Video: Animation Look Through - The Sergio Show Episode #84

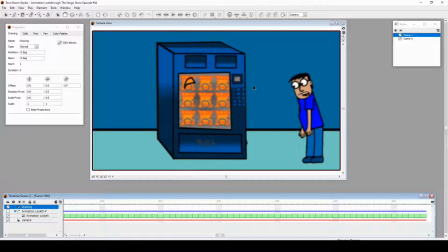4:09 But shut off. Or is it? Is it shut off? Oh, it's transformed. Like, whoop. The arm came in from the back.
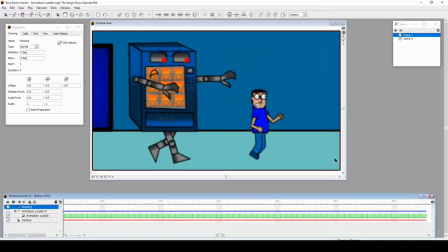4:20 It goes up. And it's after me. Now, I want it to be a repeated cycle. And I was like, let me add more than just the wall. So I put random pipes and literally wrote it.
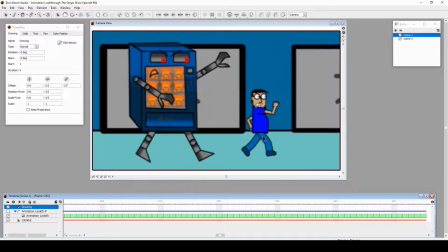4:33 The running, the frames could have been better. Yeah.
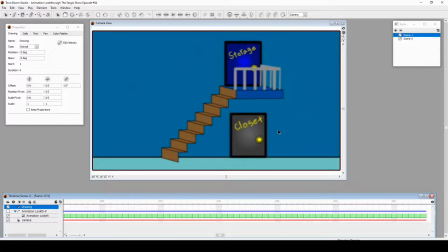4:38 Doesn't look like he's running, more like fast walking with the legs wide, but it's still got the job done. Even here, walking upstairs real fast is like, so I just think I did steps and just had the peg go here and here. Yep. I really tried with this one.
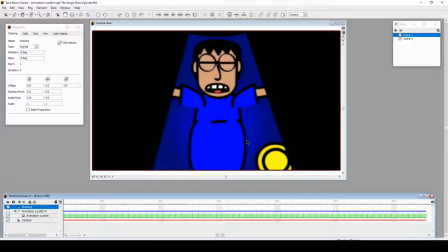4:57 Lighting is just solid black line with a light here. A lot of things to improve, but it's still a good episode. Very good.
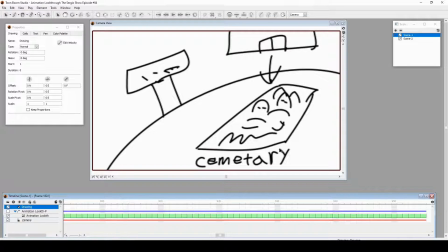5:11 Now, this upcoming shot had a lot of detail. Look at all that detail. Trying to give out the exposition of all these things.
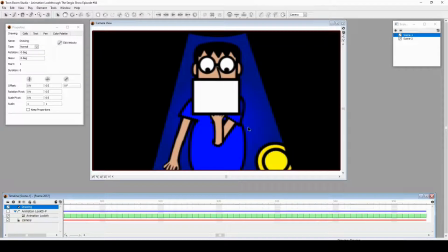5:22 Very funny. I just want to add all the cliches on how it can be evil. This was a difficult shot. This was complicated. Because I wanted to go through the door here and around the neck.
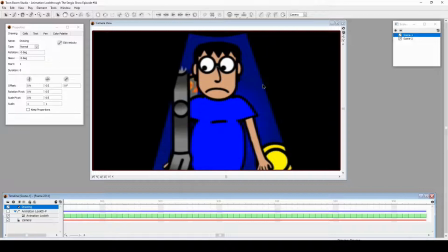5:37 I'm like, how do I do that? I don't think at the time I learned about the masking tool. So I think everything was in its own layer. Like a layer here, layer here. Yeah, especially when the door had to break. And had to be over the neck too. Yeah, there was like a way I layered it.
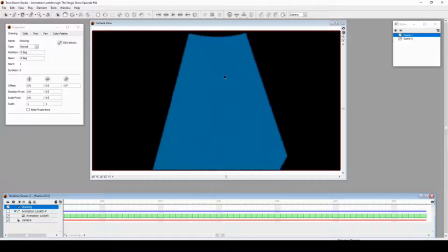5:56 Especially when everything comes apart. Like right here, see all one chunk?
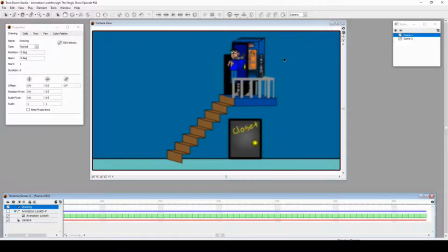6:02 Yeah. I think I layered it and I just put certain parts in the back and some in the front. Oh, if there was no mask at all. This is also fun right here. Bo, bo, bo, bo. It was like, I wanted to just have them slide down.
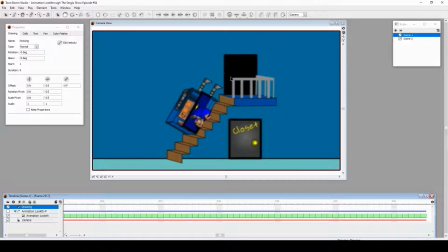6:19 Like, boom, boom, boom, boom, boom, boom, boom. You know, I wish there was more impact because it is like two solid drawings just bumping down the stairs, but nah, it's okay. And even the stairs look so lightweight because it's so thin.
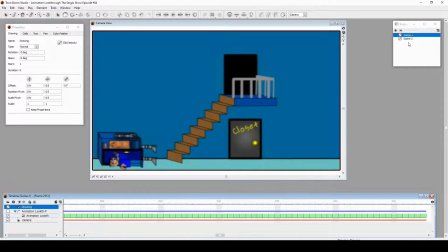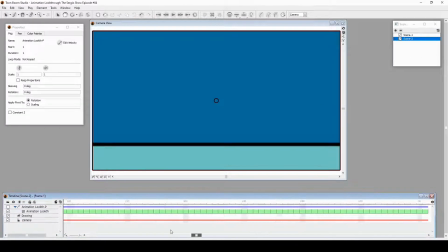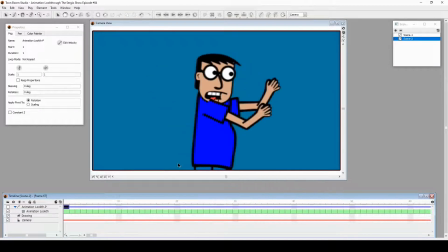6:47 So I get up. He gets up too. I think it was too sudden a cut. Boom, yeah. This is a nice long-winded speech about friendship. We'll pass by that. I'll just have arm gestures with this one. Oh, friendship.
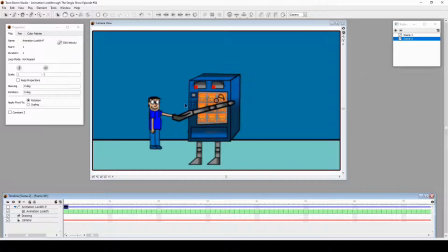7:04 You think, oh, he's going to be nice. There comes this funny animation sequence. Boom, boom, boom, boom, boom, boom. Classic cartoon thing of being flopped around. Boom, boom. Yep. Thanks. I was just animating to my dialogue to do this.
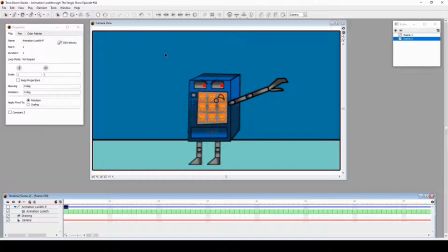7:23 When I go in, I just animate going, When I go, I animate that going, So that's why it was like that.
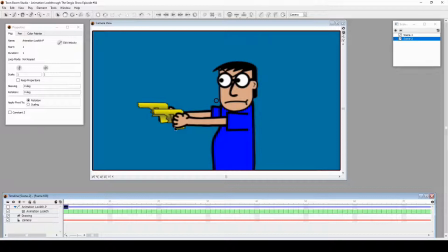7:30 This was last second. I put out one gun, another gun, but I'm like, I want to put one more gun and let it be in the mouth just for fun gag. Here it comes. Blah. Too quick of a cut, but still, it's funny.
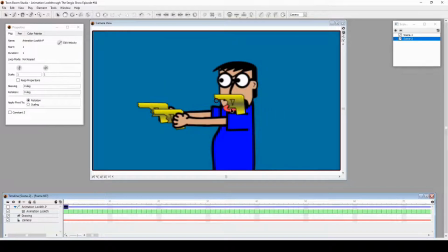7:46 I just quickly animated, hand-drawn animated a tongue for one frame, another frame, another frame, another frame, another frame. And there you go. This gun and my tongue going blah. Even though it doesn't appear later in the shot, it was just there to be a last second joke. Like, that has to be two guns. There'll be a third gun in the mouth.
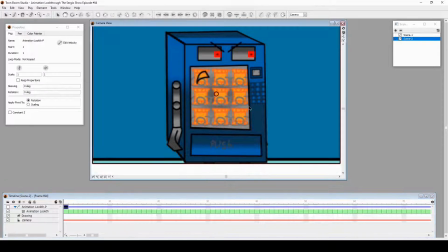8:10 I wanted to replay with what's up, but since his head is also the torso, I animated like this.
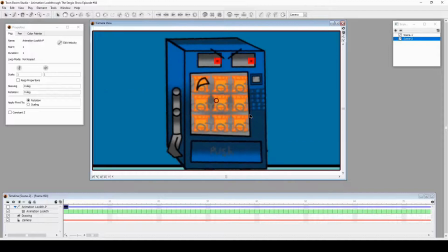8:16 Yo, what's up?
Yeah, what's up?
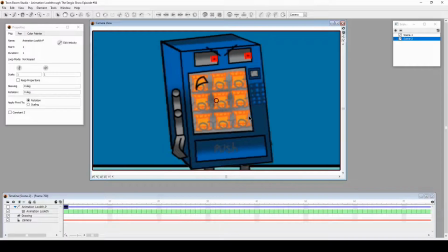8:21 Yeah, what's up?
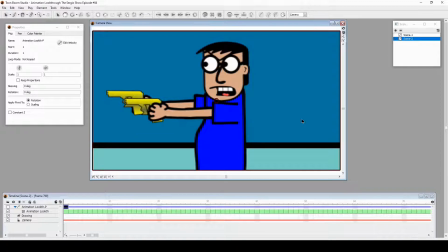8:24 Then there's a nice line of just me saying stuff, which is like cheap action catchphrases too. That's what it is, just cheap action catchphrases.
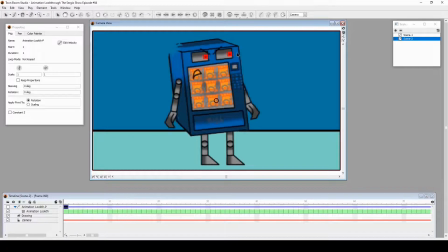8:35 This was a fun sequence because the challenge here was I didn't know how to animate the character falling apart. So these dents, I actually just colored in the same color as the wall. That's the trick. It's the same color as the wall. I just painted over a layer of it.
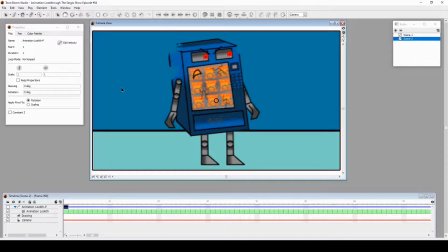8:52 So instead of, that's how it breaks. Yeah, I just drew that. I drew blue on top of it or a layer over it to like blend into the background to make it look like it's breaking. Then other layers of like cracks, they appear a frame at a time here and here.
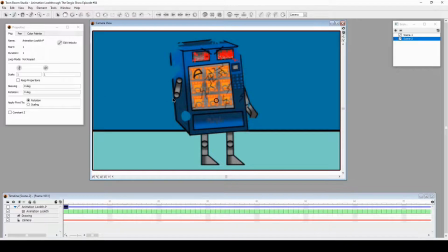9:13 That one didn't work and move properly. See the arm, the animation of that arm flowing off is nice. It was like a little hurricane. Fium.
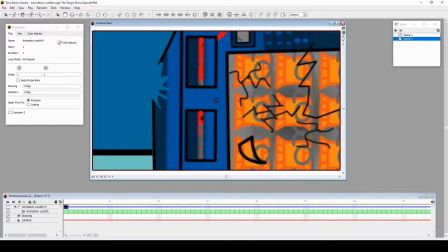9:25 Yeah. And dies. For now. Another problem I had was I didn't time this well.
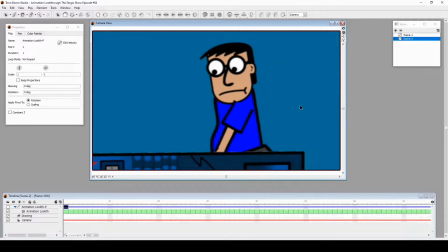9:33 This going to me. There to me. It was supposed to be a lot slower to go with the tension calming music. And then it would cut off with me finally getting my chips. And there we go.
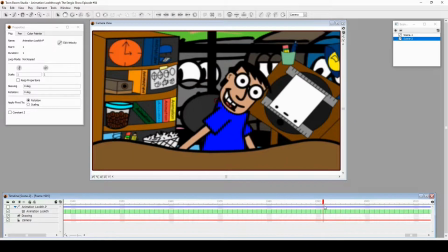9:49 And that's it for my animation look through the episode number 84, one of my favorite episodes. It came out really well. It still holds up well. Just little bit of animation problems that I would improve over time. But still fun episode. I still love looking at it and laughing and just seeing how well it was put together at the time.
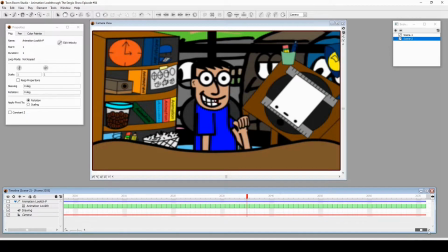10:08 A lot of things to learn and things that I would expand upon later on. But this is one of the episodes that helped me get through it. And you know what? I just want to thank you for just looking through this episode 2 of episode 84 of The Sergio Show. Thank you very much for watching.
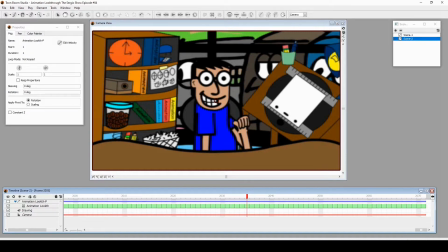10:24 Don't forget to like and subscribe and follow me on social medias and comment down below and all that wonderful stuff if you can, please. Thank you. Again, I am Sergio Dominguez saying, have an animated day. Thank you.